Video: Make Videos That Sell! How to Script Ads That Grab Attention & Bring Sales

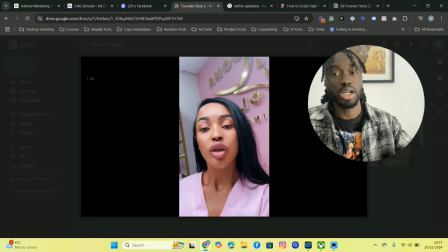12:25 You can actually clear dark spots and hyperpigmentation in 7 days if you use this, right?
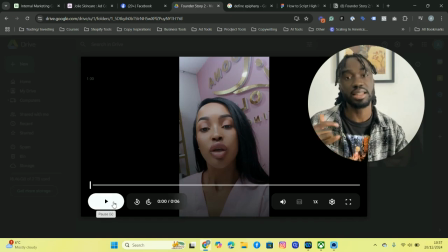12:30 We're targeting problems, we're giving them the benefit, and we're giving a short time delay to increase desire, all at the same time. Cool. Okay. So now we're going to the story.
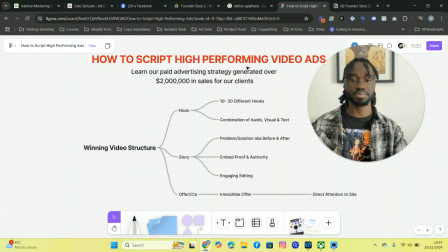12:42 So in the story, you want to be using problem solutions. So you want to tap into the problems like, okay, so what was the situation before? And this is how you can relate to the audience, because this is where your audience is typically at. I'm talking in the context of a video ad and you're trying to sell things to people.
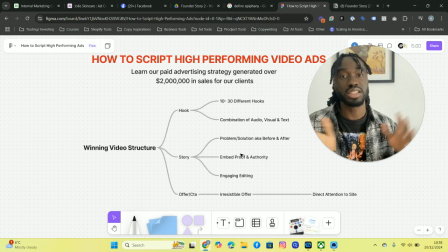12:58 So if they're already struggling with the problem, you want to start off with the problem, right? Because this is where your customers or where your audience you're trying to sell to is currently at. Right, and then you want to transition it to after where they've got the result, which is the same result that your audience wants to get, right?
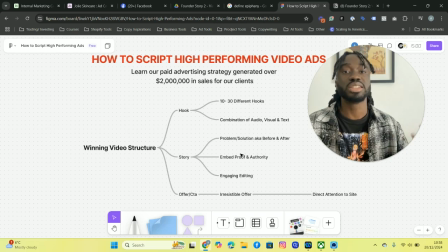13:14 You want to embed proof and authority. So proof like before and afters, authority, like you want to show things inside. You want to show things inside the ad that's actually going to drive, increase your authority and increase the proof that, and give some validity that what you share actually works, right?
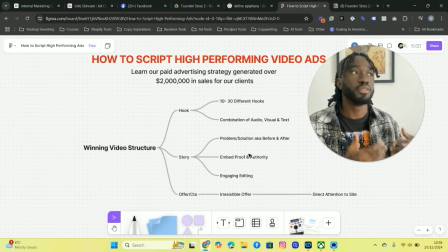13:32 And then you want to also have engaging editing as well. Okay, so let's play the video. Yeah.
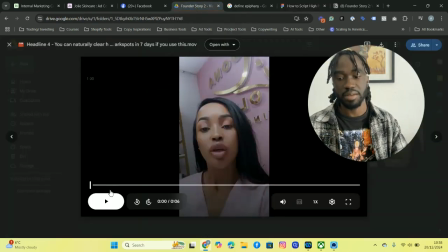13:43 It's Mona. I'm the founder of Joey's
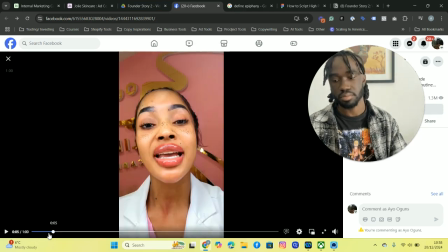13:49 Skincare.
So that's an example of embedding authority, because she says she's a licensed esthetician and a biochemistry scientist, right?
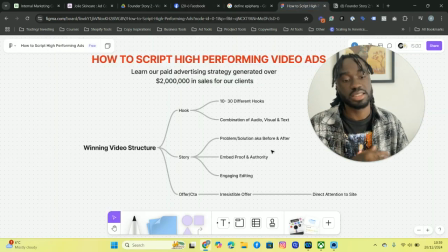13:58 So positioned herself as an authority because she's an expert in terms of skincare, right?
Use my experience to develop products that naturally brighten skin, clear hyperpigmentation, dark spot, and shred marks.
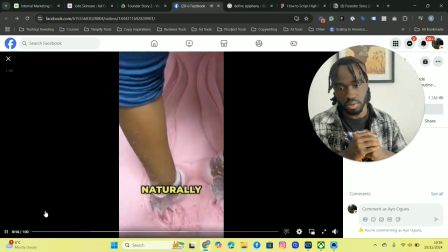14:16 Let me tell you.
Right, I should use experience, and then.
When I was pregnant with my daughter, my skin was really bad.
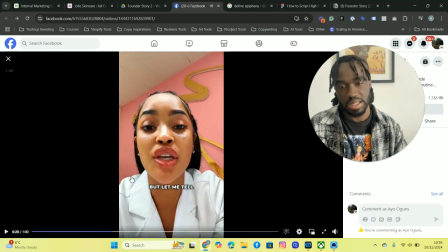14:23 I had hyperpigmentation, acne, discoloration around my neck, stretch marks on my stomach.
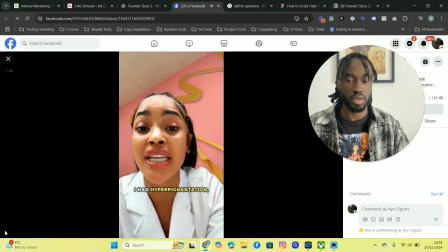14:29 So I got twisted. So my grandmother, who makes skincare products for the village, we developed products to clear my skin in 1 week.
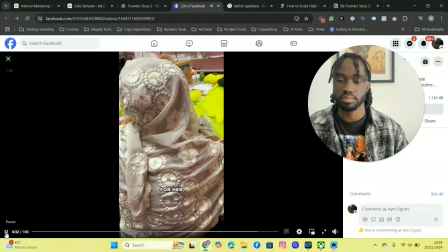14:37 So. And then she goes into let me tell you let me tell you a story, right?
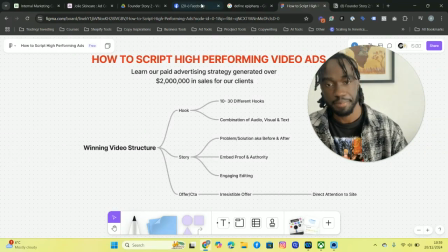14:43 Around my skin. When I was pregnant, let me tell you a little story. When I was pregnant with my daughter, my skin was really bad.
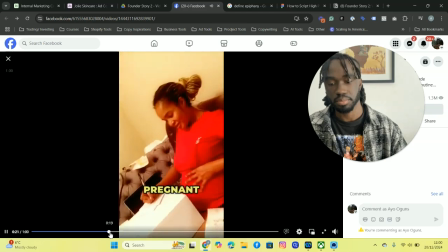14:51 Hyperpigmentation, Boom.
So now she's like, we're going into the problem, which is where her audience is currently at.
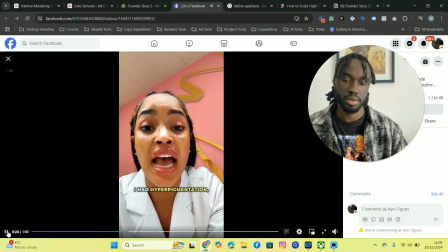14:58 They're probably struggling with hyperpigmentation. They start struggling with dark spots. They're struggling with all these, right?
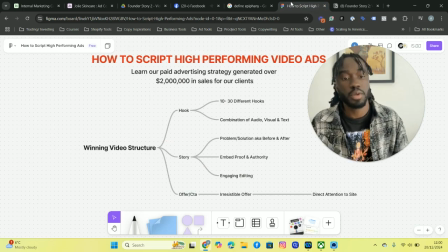15:03 And then she's relating to them, showing that she's actually been through the exact same thing. This is another thing that increases proof as well, and increases proof because it shows that you've gone through the same thing that they have, right? And then you've seen the results. So this is the problem slash the before.
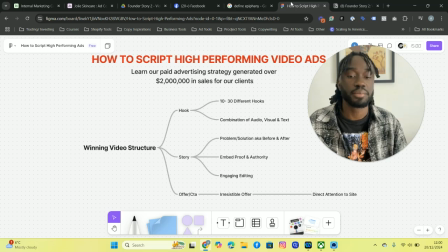15:23 Acne, discoloration around my neck.
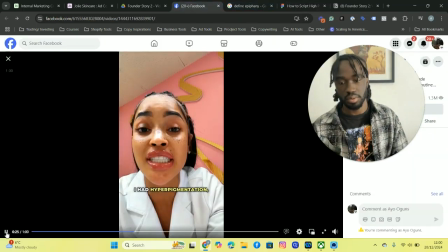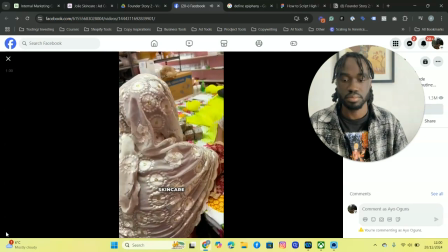15:35 Cleared my skin in 1 week, and then we have the after, right? The story is she called up her grandma in Africa who was a skincare expert,
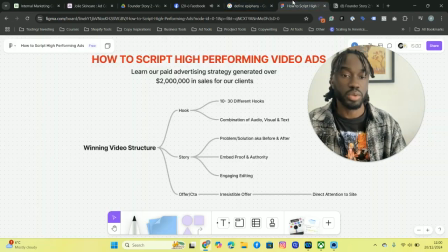15:45 and then it helped her develop products to clear her skin in 1 week, and we show the proof of that as well. So let's see.
Stretch marks on my stomach.
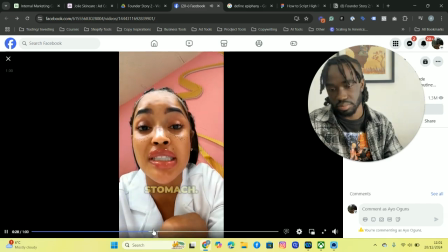16:02 And then we see where you were showing the results with the clear skin with the video, and then the pictures as well.
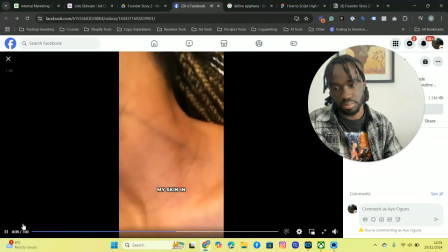16:11 So adding proof because we're showing the results.
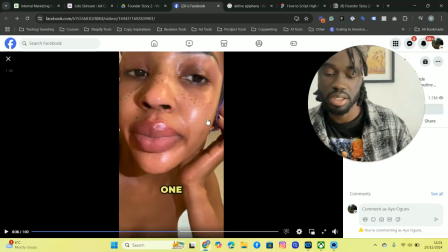16:15 We're showing the results that the people want, like the people struggling with these problems want, right?
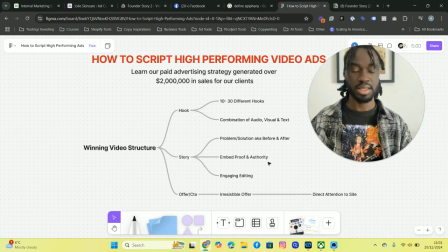16:21 Okay, and that's the after. And you notice within the video, one, two, one, two, one, two.